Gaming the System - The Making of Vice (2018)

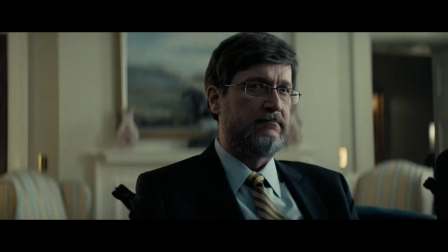You're just not getting laid.
From the second I started writing the script, I was like, Sam Rockwell has to be Bush.
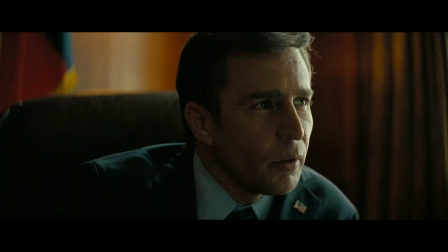I really thought about it, And that was the only name I kept coming up with. And I've been a fan of Sam's forever.
Enough of that, guys.
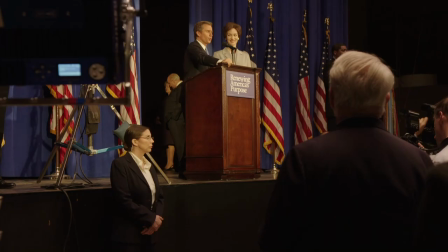Sam Rockwell, who I first worked with, ooh, man, we're talking about 25 years ago now, who is always extraordinary and is fantastic,
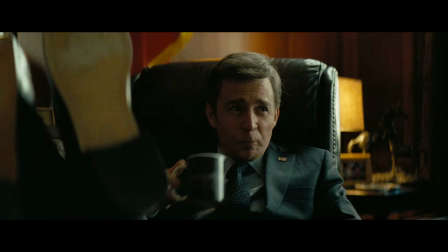who just came in and on his very first day, we had one of the longest scenes between George Bush and Cheney. And it's just brilliant.
It's a grind. It's a grind, I tell you.
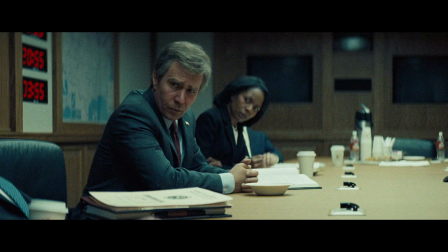I thought, you know, this is a tricky character because the real George W. Bush is a little bit of a comedic character.
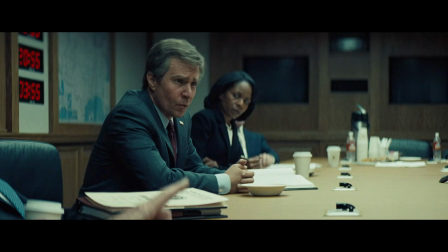He's very extreme.
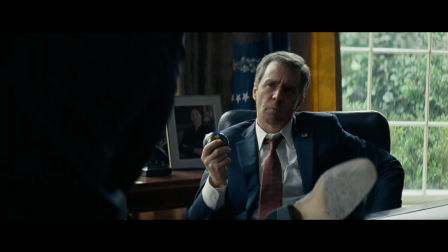If you're going to pull this off, it has to be real and grounded, yet you can't be afraid of it being funny because the real George W. was. He just smoked it. He was incredible.
I think that's an excellent idea.
Sam Rockwell, I love him. There's a real joy to him as a performer. He's exciting to watch. He's creative and inventive.
So listen, I got a lack of experience, problem in the polls, and you're one of those experienced guys around.
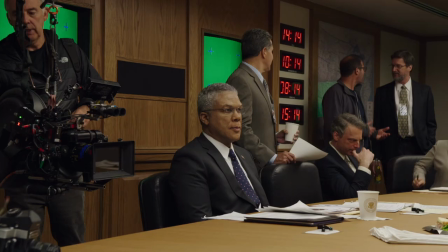You want to jump on board, be my vice?
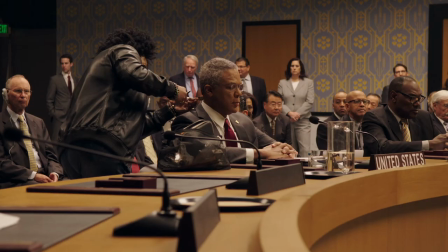I gotta be honest, I never occurred to me to do Tyler Perry as Colin Powell.
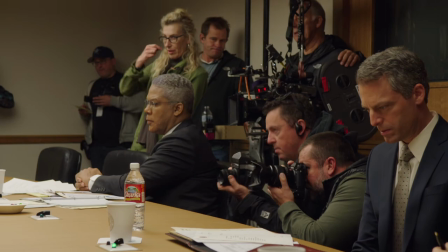That was my agent, Ari Emanuel, called me and he goes, just meet with him. Playing Colin Powell was something I never thought I'd even attempt to do or even imagine.
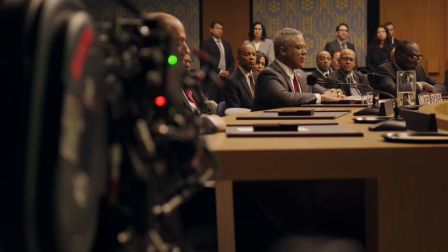But when talking to Adam, he convinced me that I could do it. And he had seen Gone Girl and he thought, Maybe this is something you should try. And I want to just sink my teeth into it and do the best that I could. But any time I get a chance to play someone so strong, so powerful, that is always very, very intriguing to me.
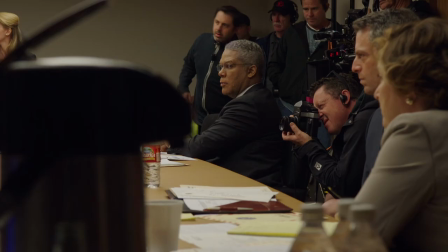Afghanistan is al-Qaeda's headquarters. That is where our focus should be.
Tyler Perry came in to play Colin Powell, and I didn't even recognize him.
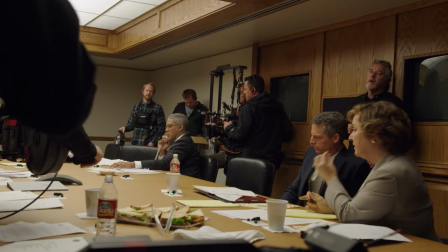And it's not as if he was under a ton of prosthetic makeup, either, he just, by all intents and purposes, he was Colin Powell. I think maybe a genius stroke of casting. I can't even imagine anyone else playing that person. He has this gravitas to him, and he's a big guy as well. But it's a quiet gravitas, and he's an incredibly hard worker. The challenge with playing a real person is just that they're a real living being, and people have references to see how close you came to that character.
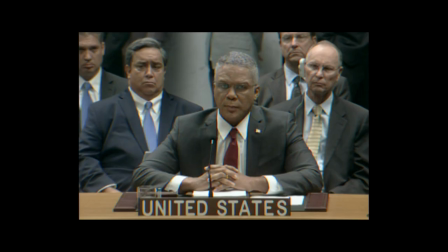So what I try to do in this moment is just study him as much as I could, but also allow enough of myself inside of it, because even though the story's based on a lot of truth, I don't know about his very intimate details of his life. So I had to, you know, take some liberties there.
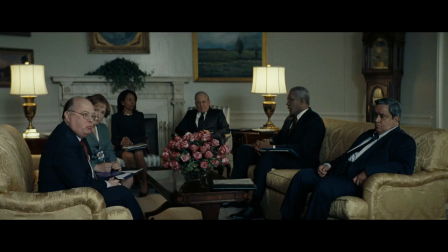But it's always difficult when you're playing someone that is alive or has lived. You want to do best by them.
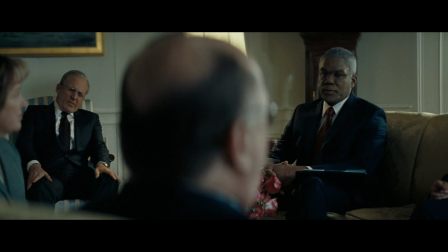You want to honor them as well.
Carl, I have been very vocal. Very vocal about my reservations about evading Rob.
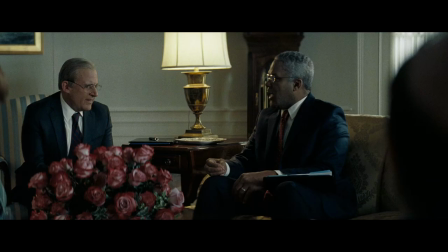Oh, Colin, you're such a nervous Nelly. What's the exit strategy? What about the intelligence?
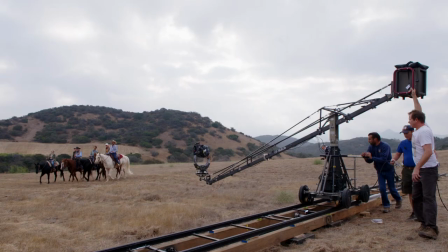Does the intelligence matter to you at all? You break it, you bought it. You break it, you bought it.
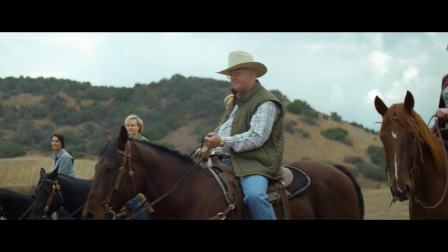One of the big central elements to the Cheney story is the family. So when we cast Mary and Liz, it was really important who played those roles.
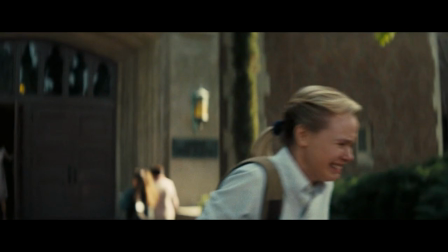I think Mary being gay was a huge part of her family life, I mean, and remains a huge part of her family life.
Mom, Dad, I like girls.
I looked into Mary's life. It's always helpful when you're playing somebody who's written a memoir. Definitely, I highly recommend. Alison Pill, she's just known as one of the great actresses working right now.
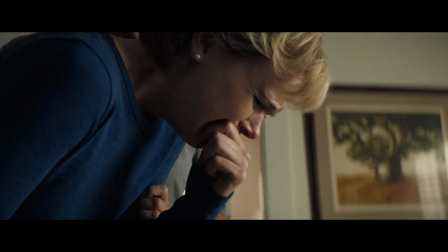And she was so perfect for Mary.
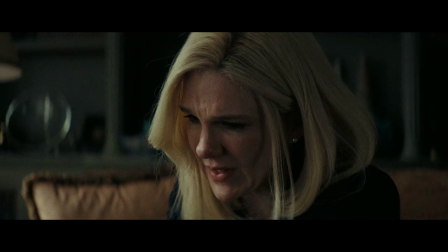And when she's betrayed by her sister and she cries in the end of the movie, it's like every time I watch it, I get teary-eyed.
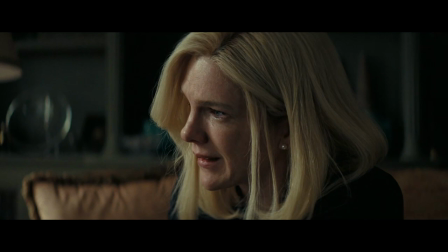These calls went to every house in Wyoming. Every single house. I will never win.
Lily Rabe, as anyone who knows, is one of the great actresses working as well. She's amazing. She's done three movies with us. I think she's just ferociously gifted.
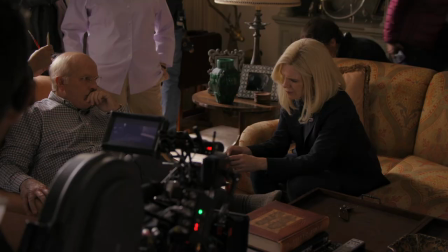You know, I would say it's not her relationship that complicates her political ambitions.